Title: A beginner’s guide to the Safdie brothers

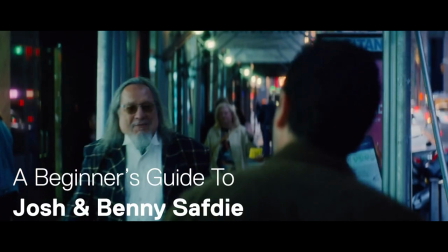How's it going? Good Pesach out. All right, Larry, you're a Jew again.
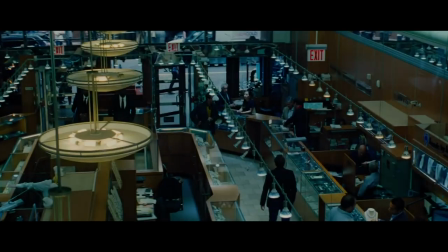Welcome back.
With awards buzz and critical acclaim building after a dazzling festival run and numerous sparkling reviews,
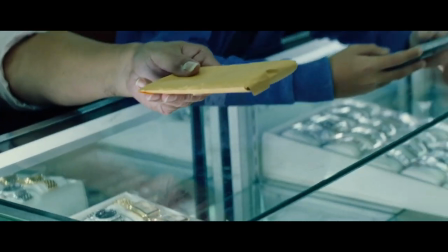Uncut Gems marks another step up in the careers of writer-directors Josh and Benny Safdie.
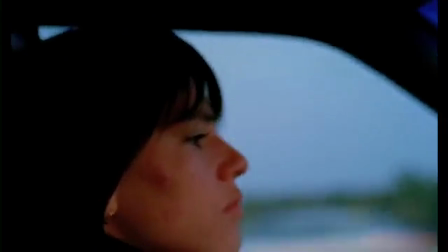These maverick young talents have come a long way since their DIY beginnings,
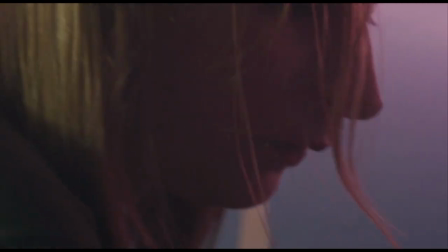with four fiction features, a host of short films, and two documentaries under their belts.
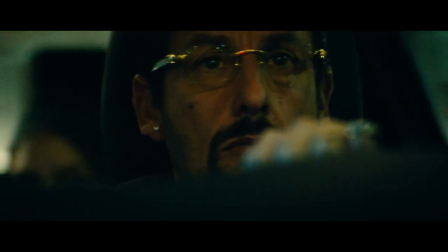Now, with the remake of 48 Hours as their next project, they're all set to enter the Hollywood mainstream.
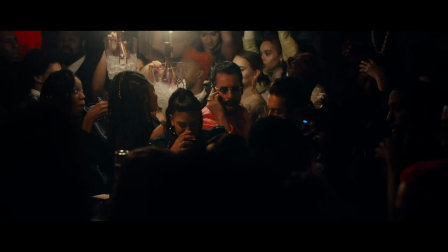There's never been a better time to explore their back catalogue and discover just what makes the Safdie brothers work so unique.
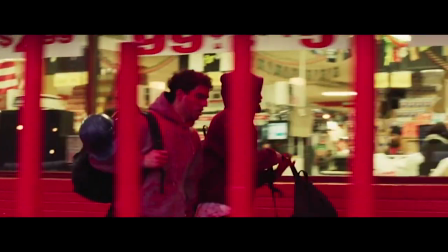The most identifiable hallmark of the Safdie brothers is their distinctive visual style.
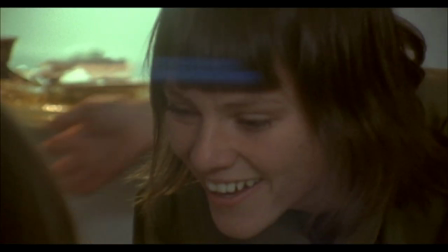Their films unfold in a series of tight close-ups, ratcheting up the tension even within ordinary conversations.
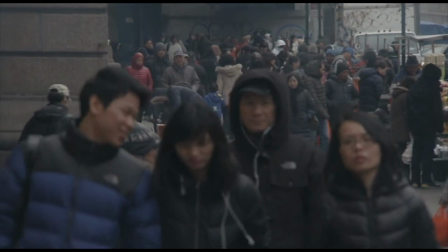Wide shots are few and far between, often filmed with long focal-length lenses collapsing foreground and background together,
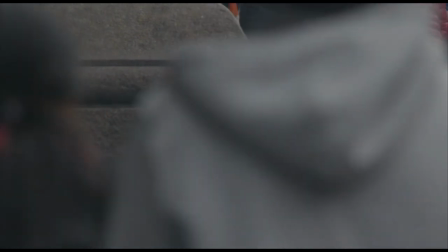merging the protagonist into crowds on busy streets.
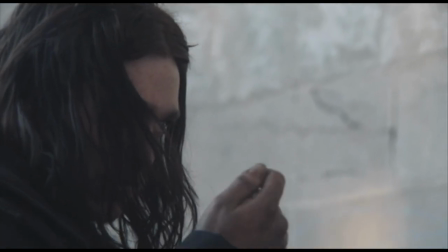This is coupled with a fast-paced editing style, chopping between shots within seconds and rarely focusing on the speaker,
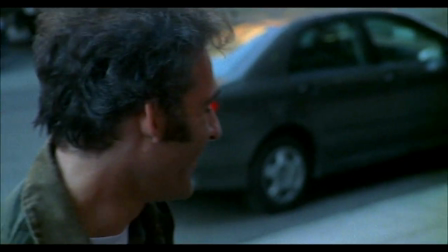often following several voices at once, which makes conversations believably hard to follow.
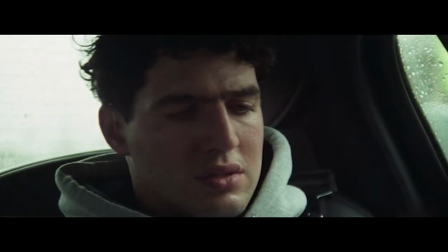This all adds up to a naturalistic approach,
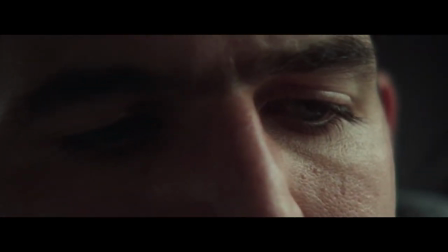which is then subverted by highly stylized lighting choices and frequent use of pulsating electronic music.
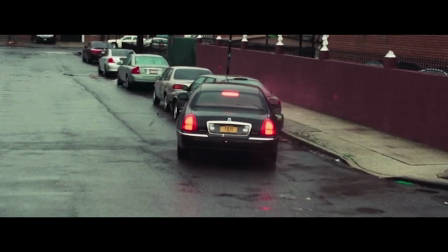This aesthetic is really clear in their 2017 film Good Time.
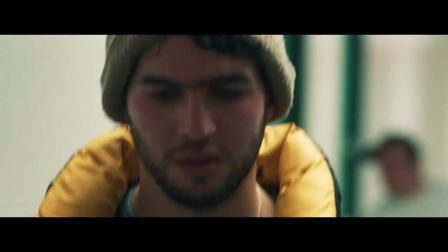Robert Pattinson stars as Connie, a bank robber who involves his disabled brother in his crimes.
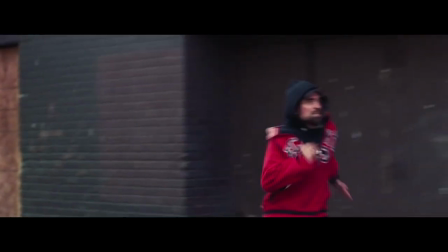After a job goes wrong, he's tied up in a series of escalating screw-ups while trying to free his brother.
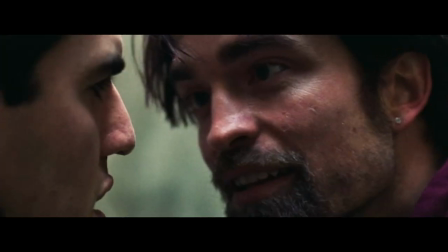The film's shot in the same naturalistic camera style. Long lenses, tight close-ups, and very few wide shots.
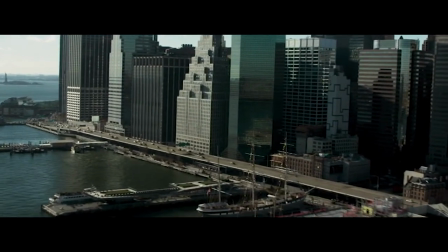But it's also heavily stylized. There are a few ultra-wide helicopter shots, lots of foreboding electronic music, and a vibrant palette that drenches even ordinary settings in bold color casts.
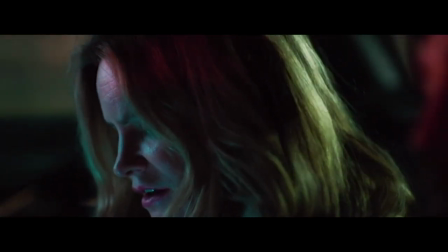This scene, where Connie tries to convince his girlfriend, played by Jennifer Jason Leigh, to pay for his brother's jail bond, is a great example of these elements coming together.
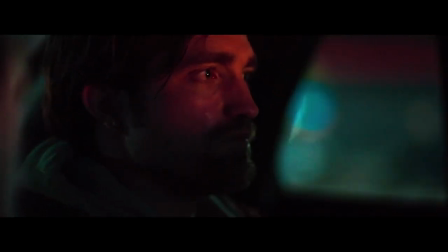The camera is claustrophobically close to the actors.
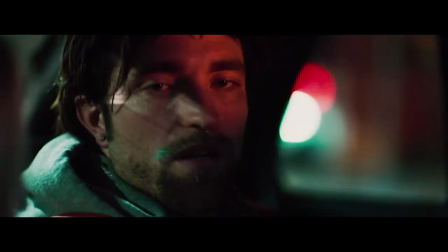The sole illumination comes from passing lights, leaving the scene half in shadow except for the occasional harsh white of an iPhone screen.
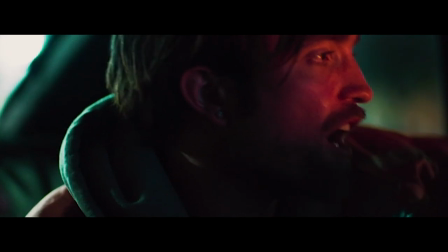An atmospheric approach to an already incredibly tense scene.
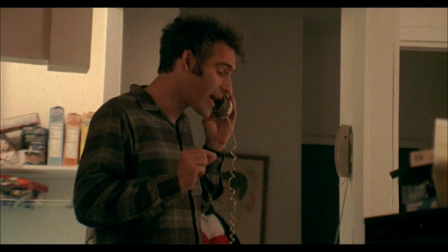Throughout their films, the Safdies focus on characters living on the edge, from erratic dad Lenny to heroin addict Harley and bank-robbing Connie.
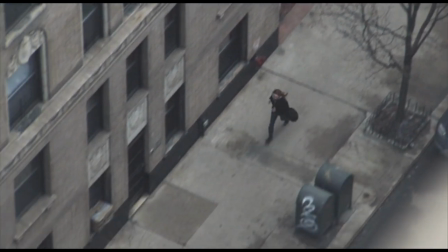There's a focus on the chaotic rhythms of these people, exploring their complicated everyday lives and the fallout of their actions.
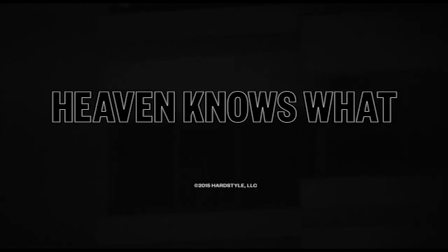This is most clearly on display in Heaven Knows What, based on an unpublished memoir by lead actor Arielle Holmes.
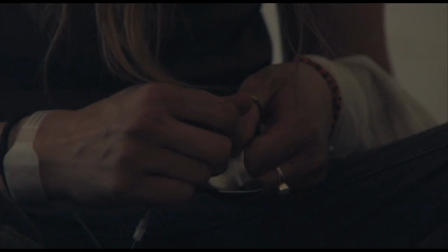Drawing on her own experience of heroin addiction, she portrays Harley with an intensity and authenticity not often seen on screen.
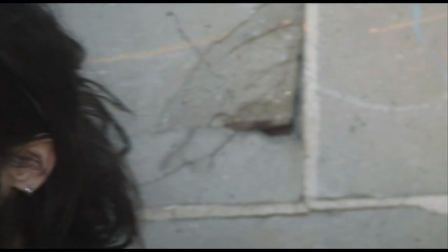The film's runtime is filled with the ceaseless chatter of people under the influence,
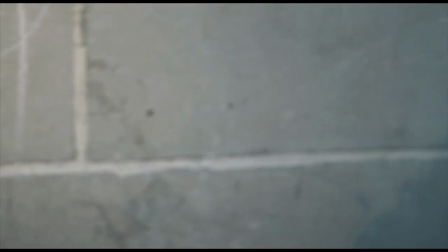focusing on conversations and arguments between Harley's gang of friends.
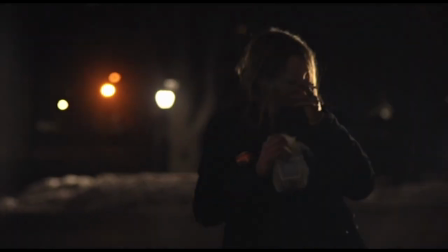Loyalties are fickle, there's petty theft and fights, death threats and dancing.
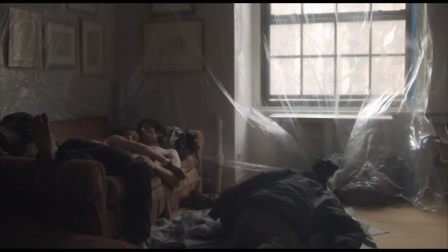And underneath, there's a sort of tenderness, often toward people who don't deserve it.
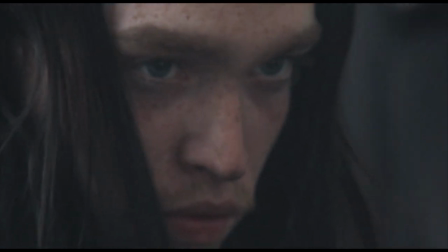Harley clings to her relationship with ex-boyfriend Ilya, despite his being absent for most of the film.
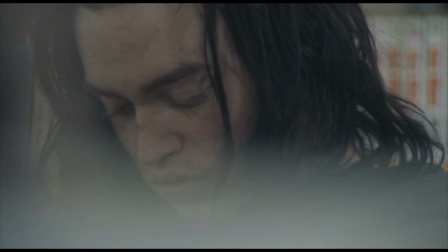In the opening, following an unspecified disagreement, she asks how to make it up to him, and he tells her to kill herself.
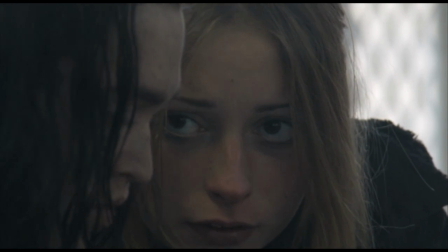Would you forgive me if I die? Yes.
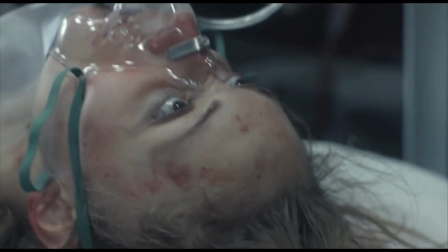Here, with nothing else to hold on to in life, Harley tries to kill herself to earn back the affection of the man she loves.
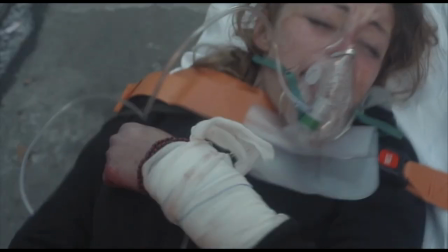This disturbing turn of events is just the beginning of the film, and shows Harley undeniably as a woman on the edge.
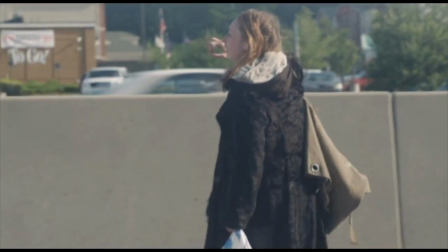The film offers little hope for her, ending on an ambiguous note, although happily, Holmes is now sober and works as an actress, most recently in American Honey.
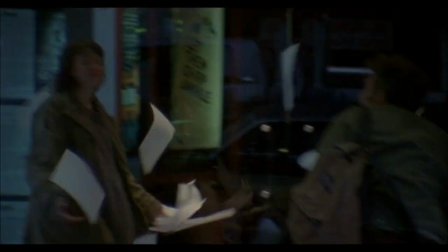The films of the Safdies are also notable for their absurd imagery.
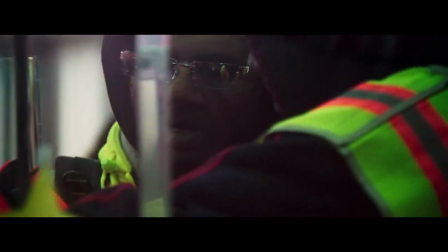In Good Time, a bank heist takes place in lifelike masks and fluorescent jackets.
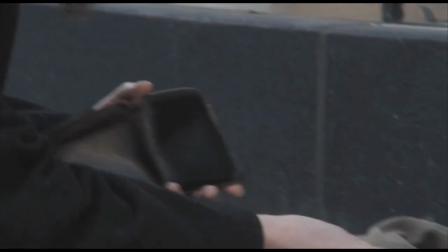In Heaven Knows What, a man gives Harley money explicitly to get high.
Okay.